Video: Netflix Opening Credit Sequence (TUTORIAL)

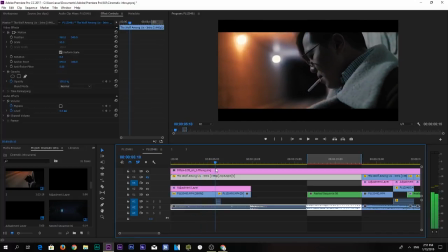321s
All right, first and foremost, the only thing I've added, of course, I've shot this in 16:9, but wanted to go with 2.35 aspect ratio. So that's what I just found online, you know, Google aspect ratio 2.35, 2.4,
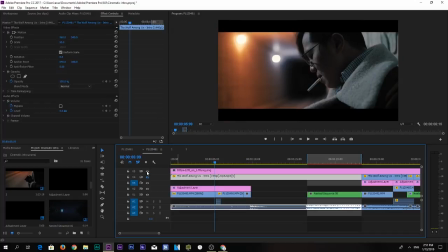338s
1.9, anything you want, and just add that on just so I have a guideline where I can work with. And
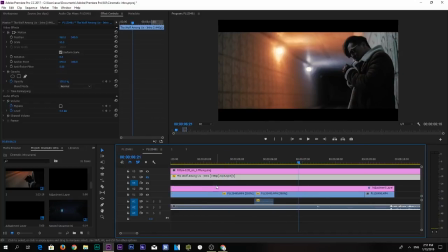349s
that's a timeline. Let's see what else we have got here. Okay, the adjustment layer, the only effect I've added here, I think, is lumetri color. So that's what's up.
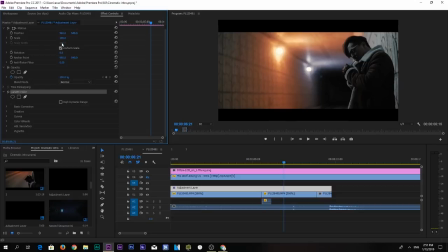364s
Just a simple coloring effect. It's very easy. Really like this, that the Premiere Pro has this right now. The color grading has become a lot easier.
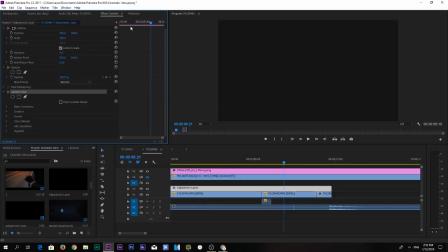375s
So if we go to the window workspaces color, there it is.
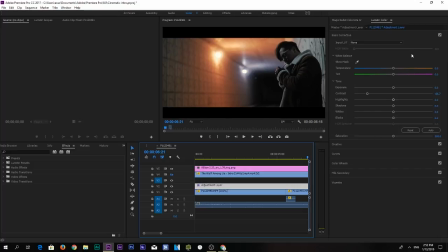382s
Click on the adjustment layer, and I think I've brought down the contrast to
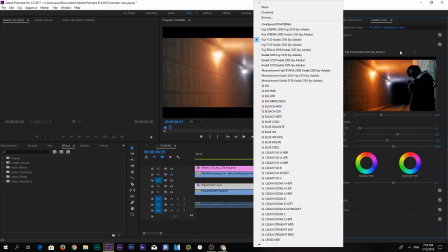389s
-66, and now I've just added I think a built-in one from Adobe, which is the codec.
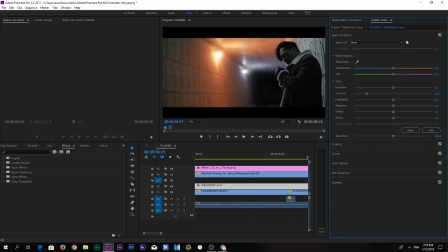395s
So that's it. Added that in, bring down the intensity to about 70%, and added a faded film and a sharpen and decrease the vibrance, and voila. And one simple tip that I would recommend you guys do is when color grading,
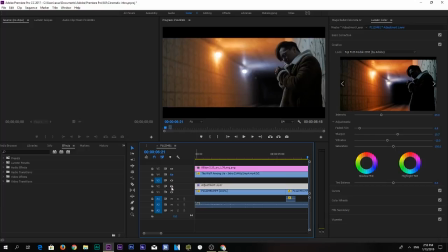413s
make sure you rest your eyes, because a lot of times, and what I mean by that is a lot of times our eyes get used to a certain color or a certain exposure for a long time. You know how, like, when you are in a bright sunlight,
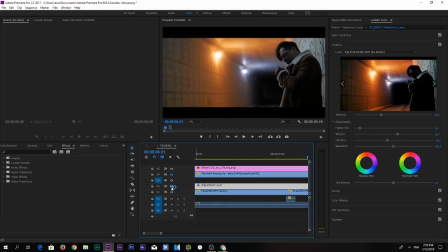430s
or you stare at a very bright light for too long and you close your eyes, there is still a bit of light in the darkness, right? So pretty much the same when you're looking at the computer. You might be adding color corrections and effects, and all of a sudden you feel like you've added too much.
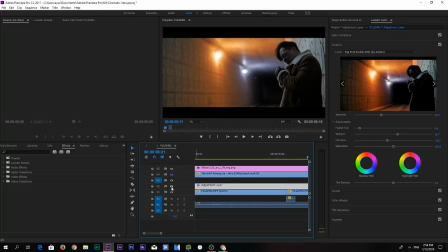448s
So to determine if you went too far or not, I highly recommend you turn on and off the eye control for the adjustment layer, or the effect control, just to see where you're working. So as you can see, it's a subtle effect that adds, you know, the dynamic feel to it.
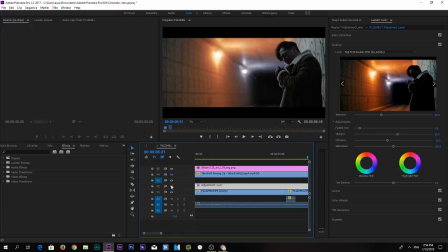466s
So keep going back and forth. Maybe you guys already know that, maybe not. Let's move on.
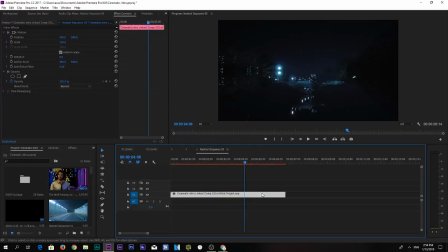477s
Here next we have a nested sequence. Let's see what we got here, which is linked to an After Effects project. So let's open that up.
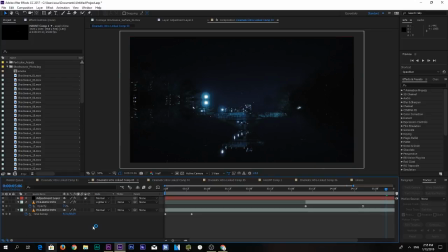488s
All right, guys, here we're in After Effects, found the footage, and let's see what we did here. Okay, so what we did here is, let me show you the first effect that I did here. It's just
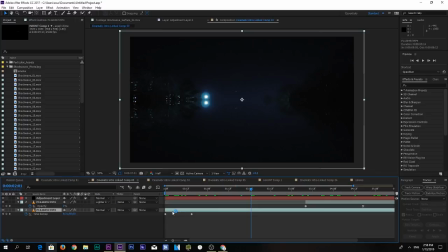507s
okay. All right, so the footage that we have below is an actual footage that looks like this. So it's a simple shot of the bridge. And as you can see, let me turn off the adjustment layer for a bit.
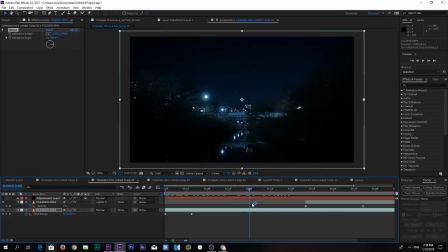525s
Okay. So as you can see, it's just a simple footage of the bridge. Nothing is added on here. But for me, it kind of felt that it's too plain. And at the same time, for me to add a title on here, there are a lot of things going on just the way it is.
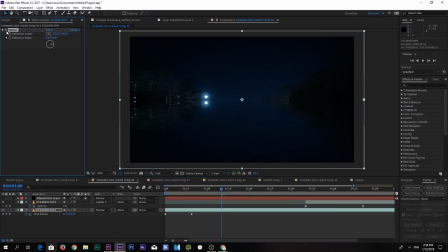543s
So the simple effect that I've added was a mirror effect, which kind of creates a lot of Inception feel. You know, it just mirrors out the half of the footage depending on the reflection angle. So mine is set to about 90 degrees, but of course you can set it up to however you want,
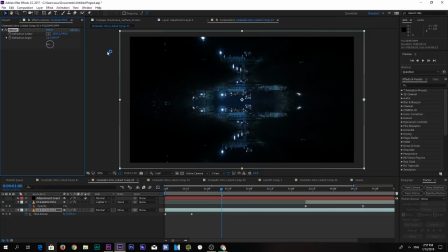560s
or you can make it appear that the bridge is upside down, which is kind of cool.